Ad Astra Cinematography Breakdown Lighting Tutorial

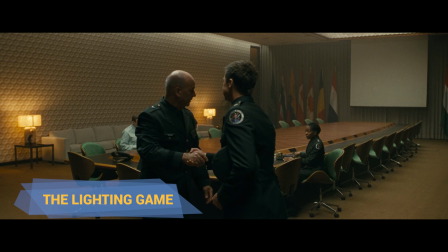(0:00)
Hey everybody and welcome back to another Cinematography lighting breakdown.
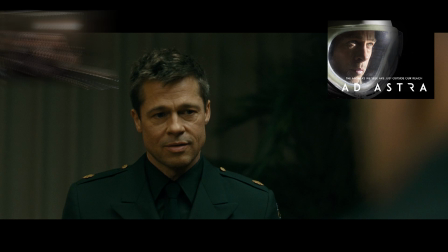(0:05)
In this episode we take a look at a scene from Ad Astra, debuted by Hoitman Hoitman.
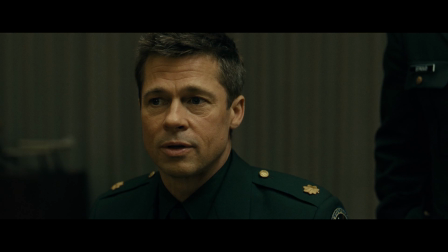(0:11)
The movie was shot primarily on Kodak 35 film, as you might have guessed by just looking from some shots.
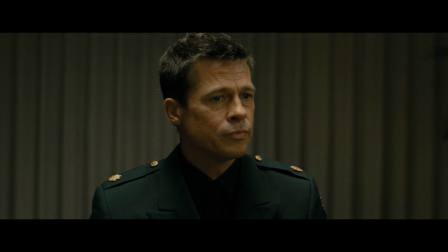(0:19)
I think you will find this scene particularly interesting for a breakdown and you will see why.
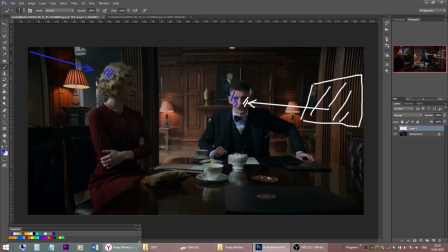(0:26)
But for those of you who just came across this channel, welcome to the breakdown videos where we go through some examples from movies, commercials,
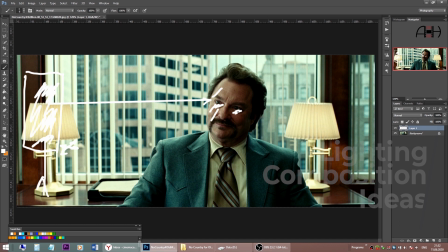(0:34)
breaking down the lighting, framing and trying to find some ideas that we all can take away from these nice shots to be better videographers,
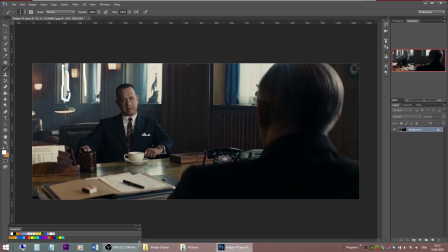(0:42)
cinematographers and video creators ourselves.
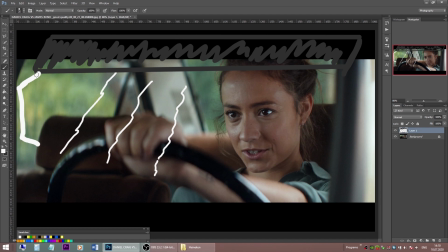(0:46)
You can find previous breakdowns of this series here, we were analyzing shots from Peaky Blinders,
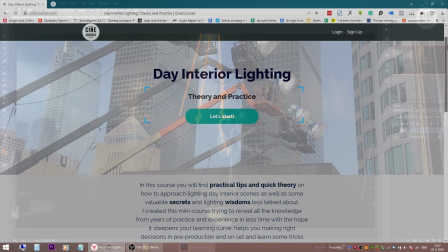(0:54)
No Country for Old Men, Bridge of Spice, Heineken Commercial with Daniel Craig, The Wolf of Wall Street, Inside Lewin Davis.
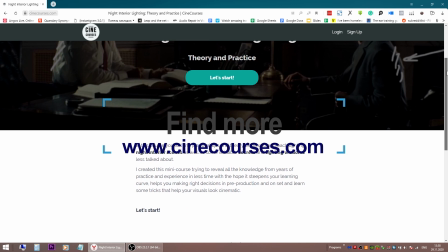(1:02)
Check them out and if you like this content, consider subscribing and sharing. And now let's begin the breakdown.
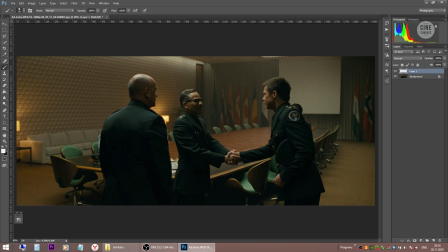(1:11)
Let's see the wide shot first so we have a clear understanding of actors blocking for this scene. Brad Pitt enters the boardroom, shakes hands with Spacecom authorities, and then the conversation begins. The key light in this scene comes from above,
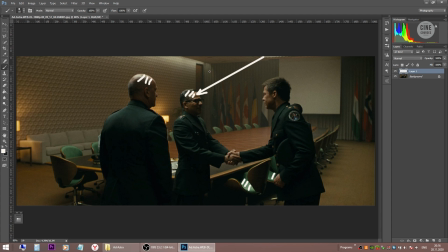(1:29)
as we can clearly tell from both these gentlemen and also how the light falls onto chairs here. The source of this light is quite soft,
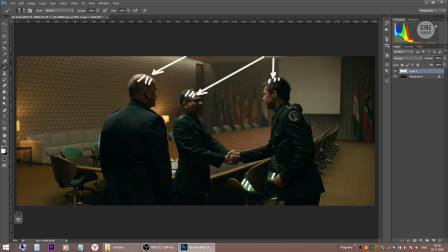(1:43)
so the light has a gradual, very gentle fall-off without making a hard shadow. Then we want to keep the foreground darker and we place black negative fill from the camera side.
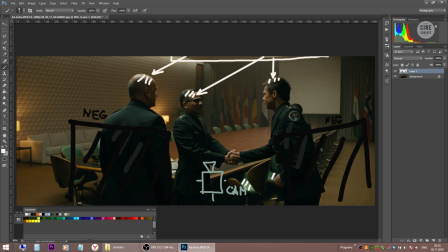(2:01)
We need to keep this top light from hitting walls, so this big ceiling softbox should be controlled with egg crates to prevent the light from spilling everywhere in the room.
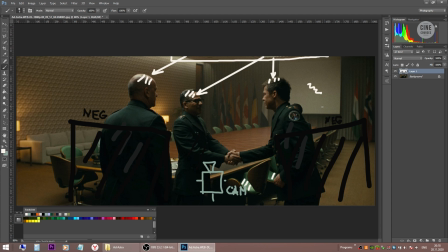(2:15)
This big white screen on the background, for example, is one of the things you definitely want to keep from being illuminated. So it doesn't distract attention, doesn't draw attention to itself. Look how down and level it is.
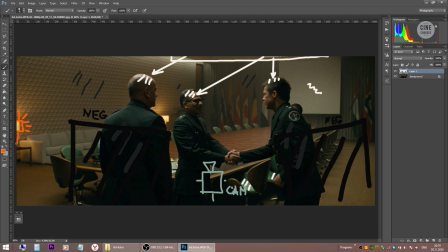(2:31)
We're keeping the walls dark for contrast and we're spicing our shot
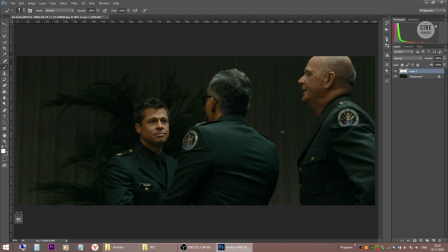(2:37)
with some light pools here and there from warm practicals and this white light. The dialogue starts and know that while we are lighting from above, the camera is still on the shadow side.
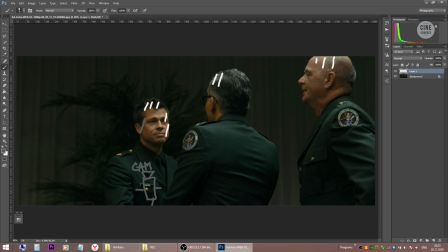(2:52)
ZDP avoids this flat lighting, avoids an equal light level on both sides of Brad Pitt's face and we are dimming down the light on the left side of the frame. The background level is very very low,
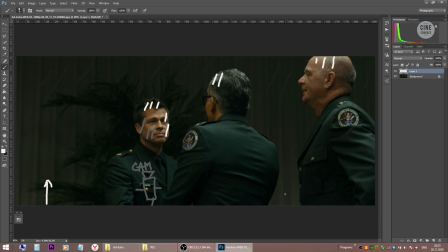(3:10)
even though it's just a boring wall with a plant on the background it doesn't draw attention to itself and the shot is not flat. Of course we need to mention the analogous color palette here,
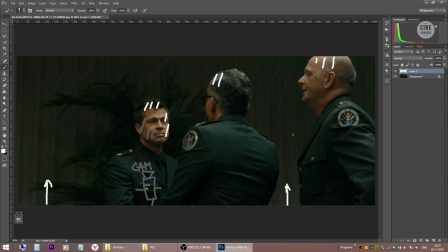(3:25)
all these dark greenish tints of their uniforms and the background with orangey tones of skin.
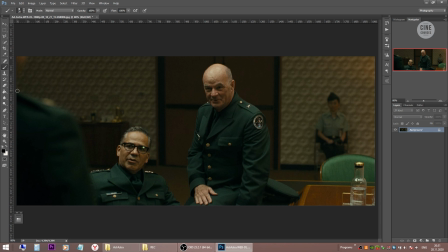(3:36)
Let's see the reverse over the shoulder on two commanders, and as a general rule of thumb, we are keeping the foreground shoulder dark in these situations.
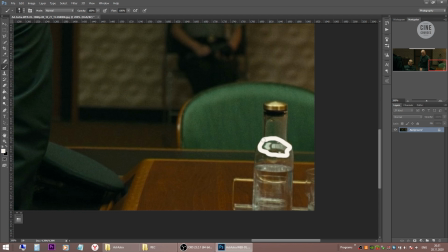(3:48)
We can see the reflection of this top light unit on the glass bottle here, and it's very soft.
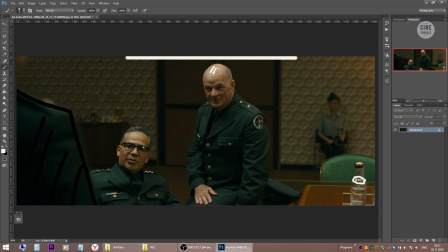(3:57)
Look at the gradual light fall off on their heads, of course shooting on something like Kodak film is very forgiving in terms of highlights and this top unit comes from above and just ever so slightly from behind.
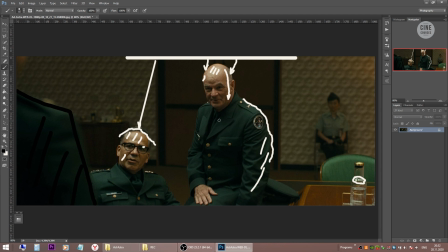(4:12)
So we have slightly less level in this area and it also helps separating characters from the background. The DP decided not to add any eye light for this person.
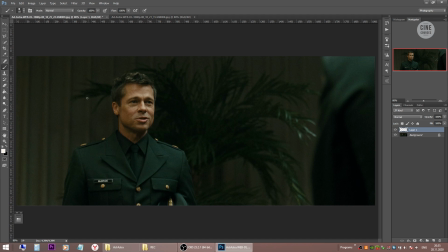(4:29)
This is how it looks naturally from this top light. Moving on to the medium shot on Brad Pitt, and here we are adding a slight side push from frame right. You can see this light, very gentle, very soft, also on plant.
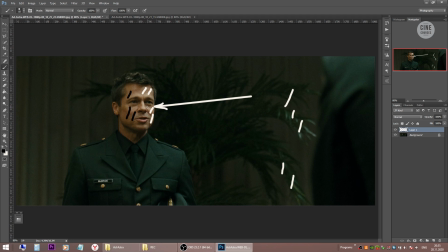(4:49)
And our light on this movie star is more sidey now, it's more flattering than just the top light by itself.
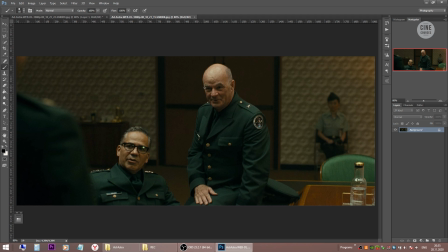(4:57)
And now we are able to see his eyes, much better compared to the person from the previous shot who had just a top light.
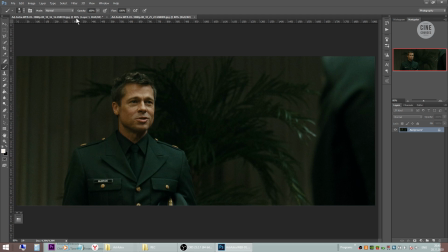(5:06)
Let's take a look at tighter shots and the light on Brad Pitt is the same as in previous one,
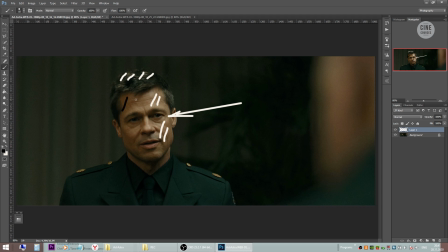(5:13)
top light with side light from frame right, so the camera is on the shadow side of the interaction line. The background wall is not evenly flat lit, so we are adding some gentle soft light from below and now
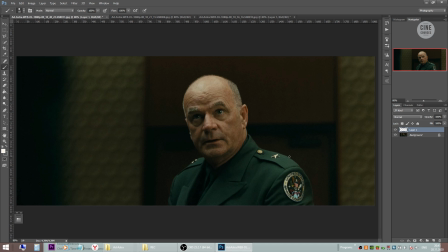(5:30)
we can see some texture on this wall from lines and shadows.
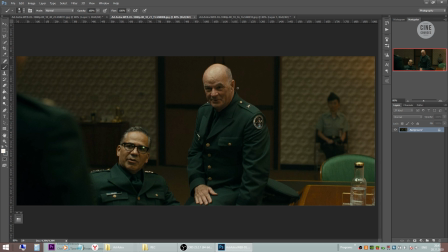(5:36)
But for the tight shot on the general the situation changed.
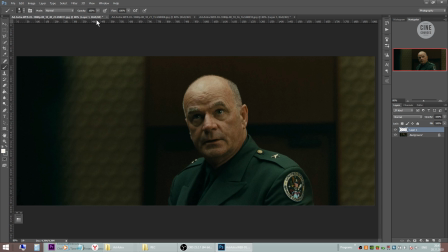(5:41)
Remember how dark his eyes were under that top light. Let's go back and take a look. On this tighter shot we definitely can't afford to be that dark, so we need to add some light to his eyes. We are doing the same trick as we done with Brad Pitt.
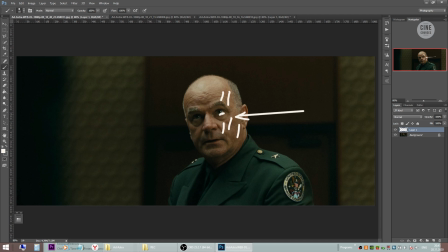(6:01)
We are adding some side light that increases the wrapness quality of the top light and reaches deeper to his eye sockets, making his eyes much more alive. Top light now is a bit less in intensity,
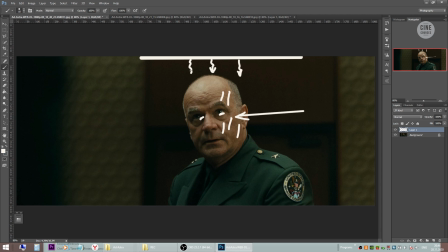(6:19)
so we have more pleasing ratio between top light and the side light. But here's the interesting thing to note.
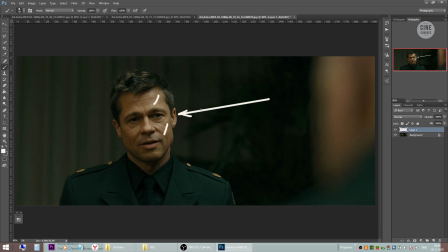(6:27)
This side light comes from the direction that is opposite to where pit side light came from.
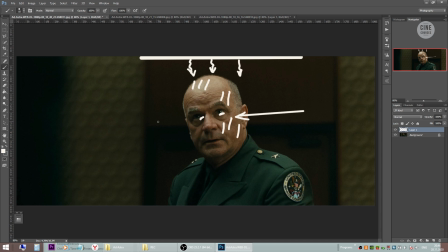(6:34)
It's supposed to come from the left side of the frame but it comes from right and this also puts the camera on the same side the light comes from. We will see later on why this direction of shining a light from the right side instead of the left side had been made,
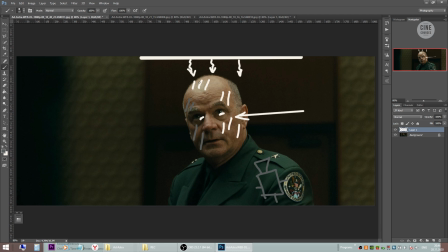(6:53)
but even in this unfavorable situation, when we find ourselves having to shoot into the light instead of into the shadow, his face doesn't look flat. And why is it so? It's because the light is very soft. Here's a general rule of thumb.
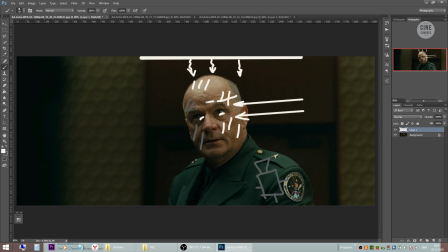(7:13)
If you choose to do downstage key lighting, the camera is on the same side the light comes from, make your light soft.
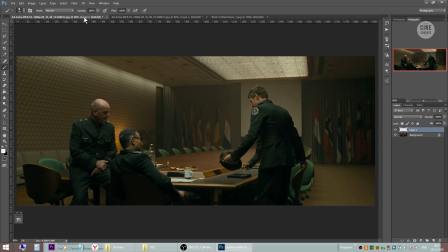(7:22)
Just imagine the hard light jumping from one side to another when you cut between the characters. And now we see why that lighting decision was made. Because we need to cut to another white and we want to backlight our characters.
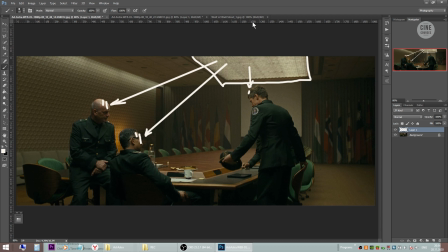(7:39)
Now we can see our top light just a bit and here is the same trick we discussed in the Wolf of Wall Street breakdown. We block our characters the way that they are not directly positioned under the top light source,
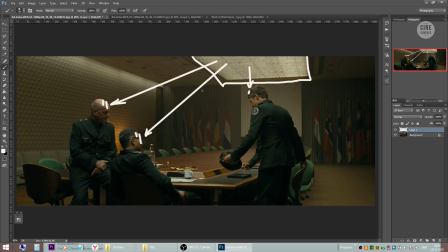(7:55)
but rather on the edge of it, like we see here. They are sitting on the edge of the table, not directly under this softbox.